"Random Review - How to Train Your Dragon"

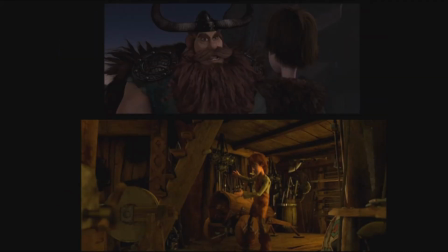So it is completely justifiable why he wants Hiccup to stay out of the way. And it is justifiable why he is so distrusting of the dragons.
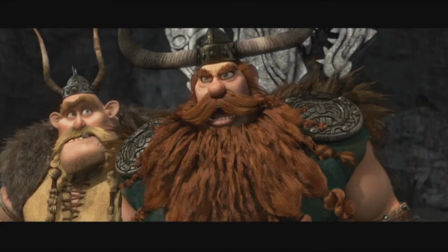Even when Hiccup is trying to demonstrate otherwise, he doesn't have enough trust in his son yet to go against everything he has ever known.
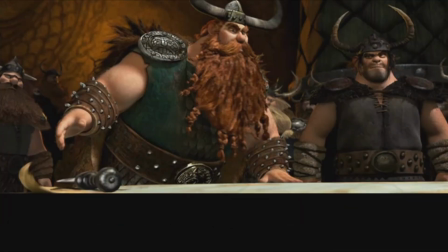I think the reason Stoic succeeds as a character, though, is that he tries really, really hard.
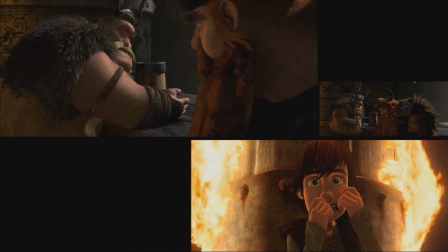He's worried about his son's safety, but actually does let Gobber talk him into Dragon School, because when it comes down to it, he wants Hiccup to be happy.
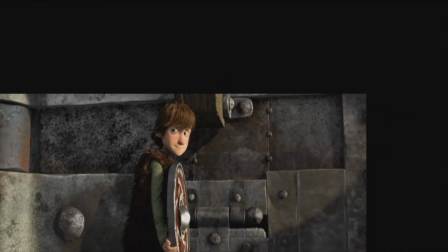And then later, when Hiccup is actually successful, just look at how giddy and elated Stoic is about it.
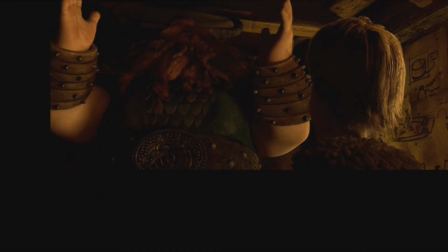Sure, you could argue that he's only excited because his son is finally into stuff that he is into,
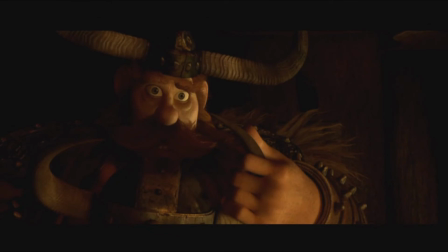but the point is that Stoic so desperately wants to connect with his son and have a relationship with him.
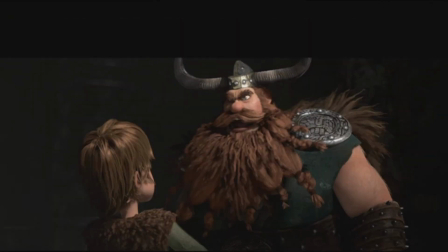He just doesn't know how. When they do have their big falling out and he declares he has no son, look at what the film does.
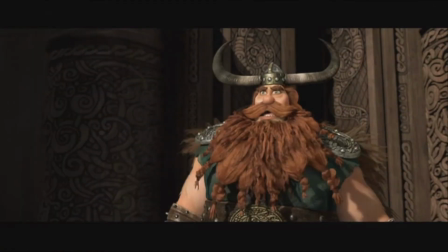He leaves the room, goes outside, and we get this moment. This is the money shot of the entire film. It only takes two seconds, is completely dialogue free, but it says everything about how painful this situation is for this character.
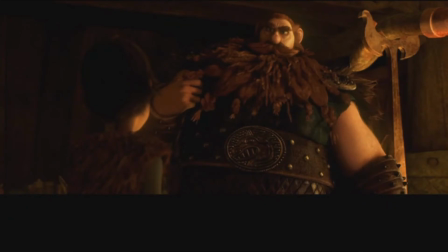This is not the story of a jerk-ass father, it is the story about someone who is too set in his ways to actually listen. It's basically The Living Years the movie. The film is really smart to have the ultimate villain be the giant dragon at the nest.
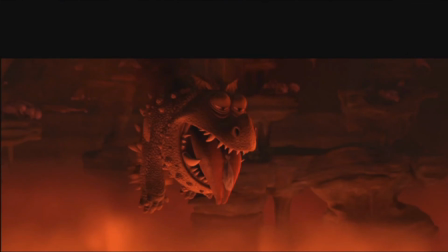I don't think it actually works if the villain is the father or some evil human character.
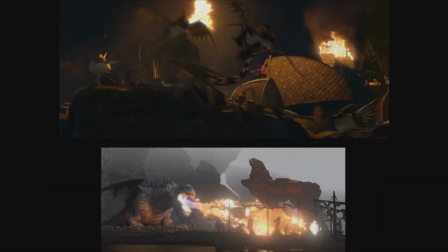By letting the giant dragon be the bad guy, the film can justify why the dragons are attacking the village and justify why a character like Stoic would actively hate them.
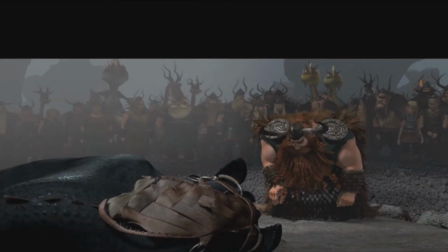Both parties have legitimate arguments. It turns the thing more into a Greek tragedy and less of a dragon's good people-bad morality tale.
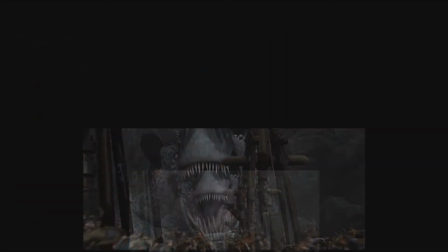The climax is absolutely perfect in almost every single way, truly feeling like a culmination of everything in the movie so far.
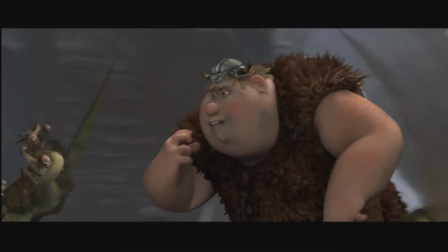The kids get their dragons, the kids do dragon school stuff. Stoic finally wises up.
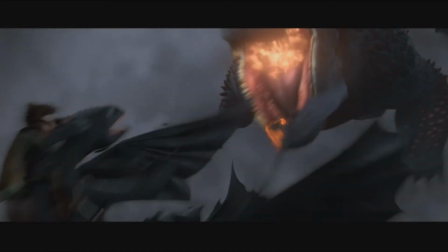They recap all the flying techniques they learned. They call back to the not-so-fireproof-on-the-inside scene from earlier.
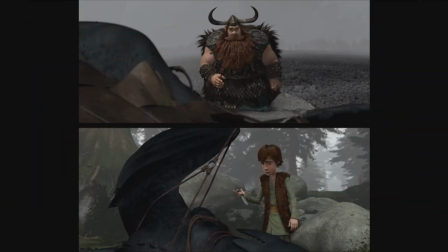They call back to the I-did-this-motif from earlier. Also, you just gestured to all of me.
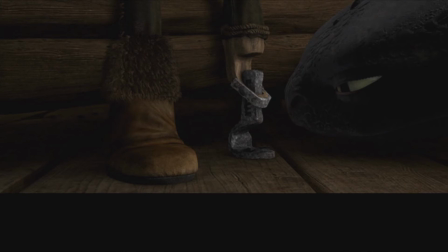And to tie everything together, Hiccup loses his left foot in the battle, making him exactly the same as Toothless in the end.
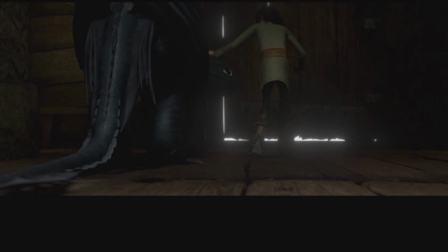This ending is absolutely flawless. There is no other way this film could have ended.
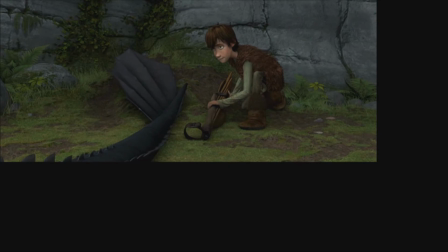The entire time, it has been constructing a theme about disabilities, and we're hiding it in plain sight.
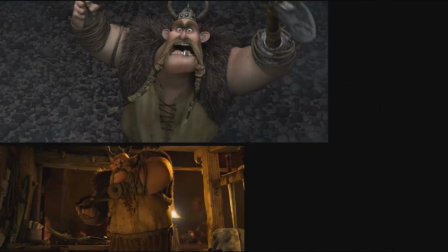Gobber spends the entire time waving his prosthetics around, and we barely even notice them, because Gobber, as a character, is not defined by his disability.
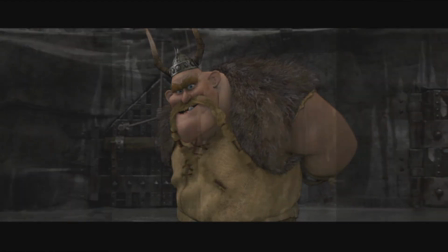It has not stopped him from being one of the most badass Vikings in the village.
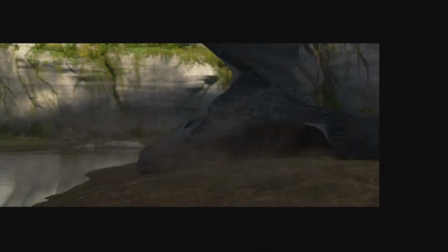Toothless gets permanently injured in the movie, and via technology, is able to fly again.
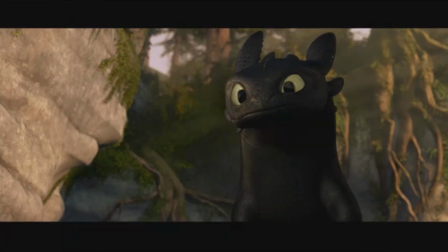Toothless is a character that is also not defined by his disability. It has not stopped him from being the most badass dragon in the movie.
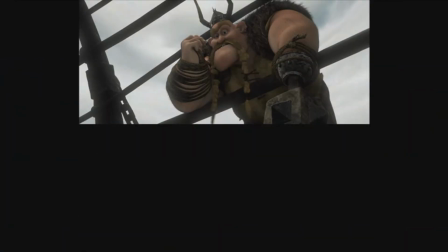I didn't really notice this theme about disabilities because Gobber and Toothless are almost never on screen together.
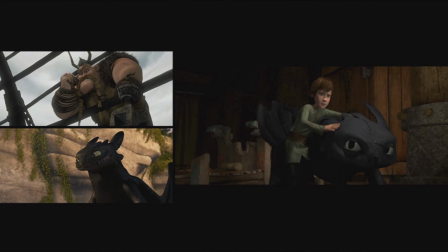Hiccup's injury ties everything together and makes me feel stupid for not noticing this connection.
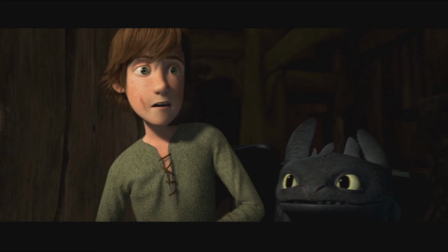It is ultimately an uplifting message about human resolve and the wonders of technology.
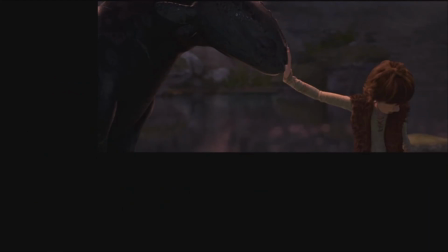You don't see that many films that are about respecting and coexisting with nature, but also be able to say, hey, this technology thing is pretty cool too.
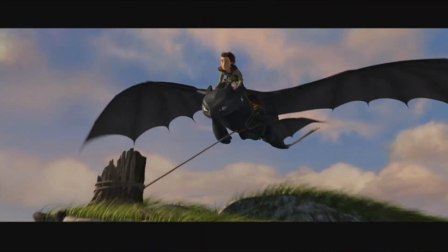It's a testament to how balanced How to Train Your Dragon truly is. It knows exactly when to pump the brakes. So when I praise the film for seemingly mundane and basic stuff like establishing characters' motivations or laying out its exposition, what I'm really praising is that they don't go overboard with this stuff. Why do a lengthy monologue about how you feel when a single glance will do?
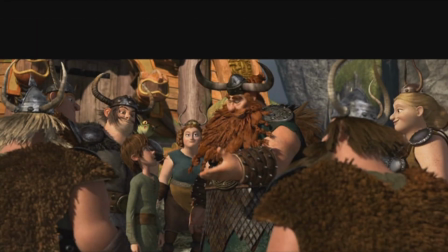It's the classic show-don't-tell mantra of storytelling.
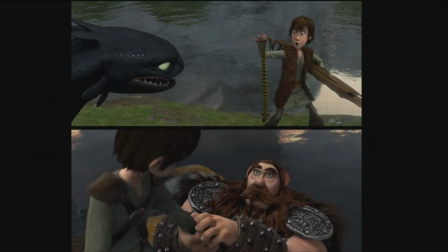And sure, none of these narrative concepts or themes are necessarily novel or groundbreaking or anything,
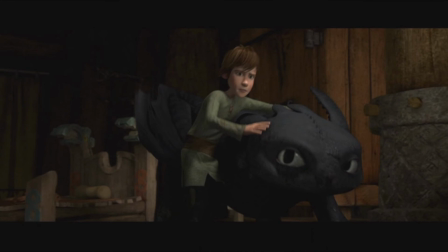but they all dovetail into each other so seamlessly and efficiently that I can't help but be in awe of it.
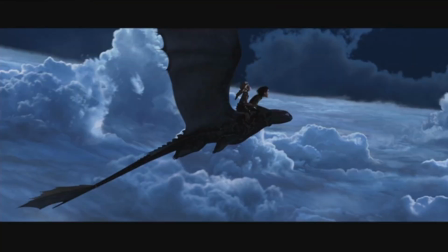Which is why, in this guy's humble opinion, How to Train Your Dragon is a nearly flawless film and should be celebrated as one of the greatest animated films of all time oh and the sequel is pretty good too